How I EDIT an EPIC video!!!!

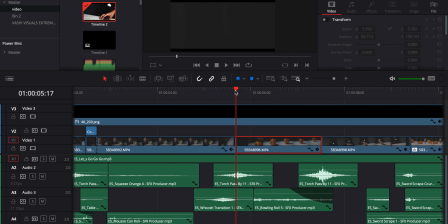8:08 And basically the thing that I've done here, I zoom into like a dark area on the corner, and then I was slowly like keyframing every single moment, every single frame of this shot until her hand disappeared.
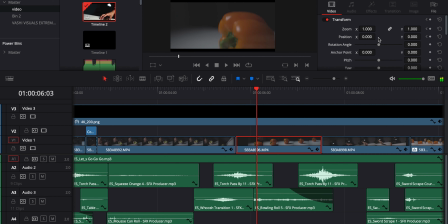8:23 And once it disappeared from the camera, then I zoomed completely out and I left the scene to be as it was. And then basically, again, even in this shot, I swipe it down because I want to have this movement 3 times, and then into the next clip where I'm coming from.
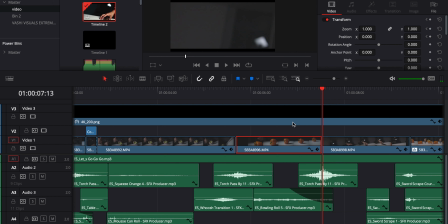8:40 So I was starting from the top left of the corner where it was kind of a dark to make again this transition smooth. And basically I was giving her a cue and say go, where I was almost going to see the knife. And I wanted to say this a little bit before, because until I say go and she was going, it was already too late, and I was already like moving forward to what I thought,
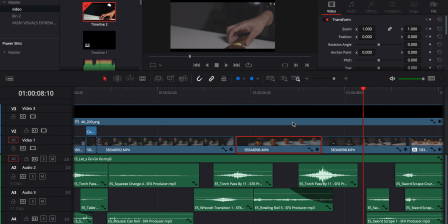9:06 what I planned to be next. And then basically we did all this scene in one single shot. So she was grabbing it, and then I was like tracking with the camera, and as you can see here, I missed it, but because it's a very fast transition and putting some speed ramping, you cannot really see that I missed the tracking.
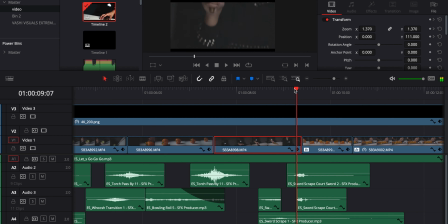9:24 And here in this clip, you can see that the pepper was already cut into, and we put it like together like that. But as I said before, because the scene is very fast, you cannot really notice anything into the shot. The only thing that I add here to make it be more intense, I went to Effect Library and then I add this camera shake to kind of give a bit more intense. So I really love to have this like bang, you know, like this hit. Then after that, I was kind of done with a lot of movement. For me, I thought it was enough. I don't really like to see all like those kind of videos where you see a lot of movements from beginning to the end of the video. Is like too much. So I kind of wanted to, okay, now I had this like cool technique and whatever, all this movement, it was amazing. And now I really need to also like to put myself into the person that is watching the video and don't give him like a seasick experience. Now I want to talk about audio. So for me, audio has been like, it's always one of the most important things when we talk about like creating a video, because it kind of gives us like a real cool and a real cool experience when we're watching. It's like to be there. It kind of gives an extra value to the video. Imagine like, let's watch now the first like 10 seconds of the video without any sound effects.
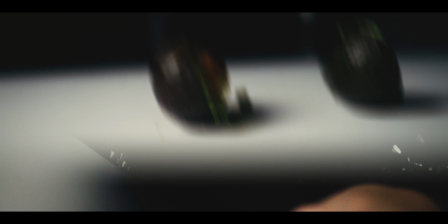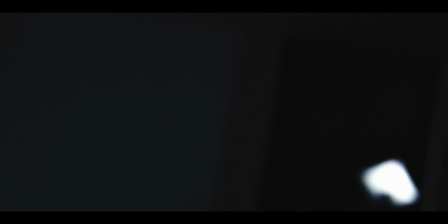So let's watch now the same video with sound effects.
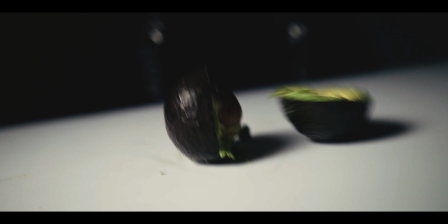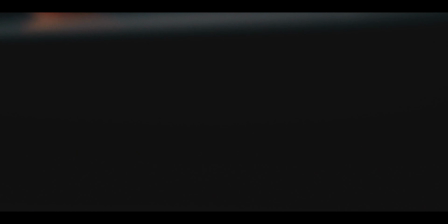And now so let's combine music and sound effects together and see what is the final result.
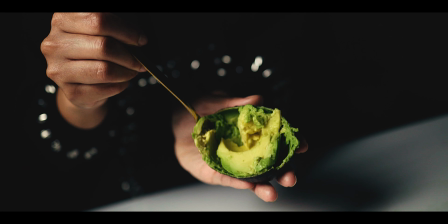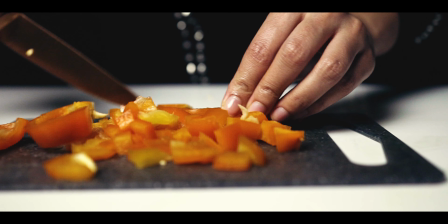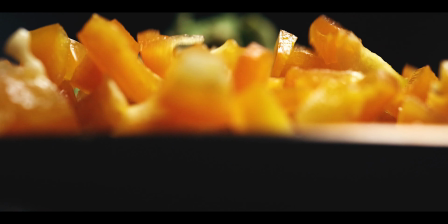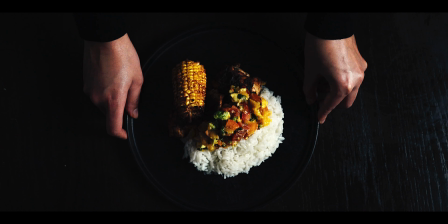And this is pretty much it, as this is my workflow for this video. Thank you very much, guys. I hope you enjoyed this video. Don't forget to subscribe and put a like, and see you into the next video.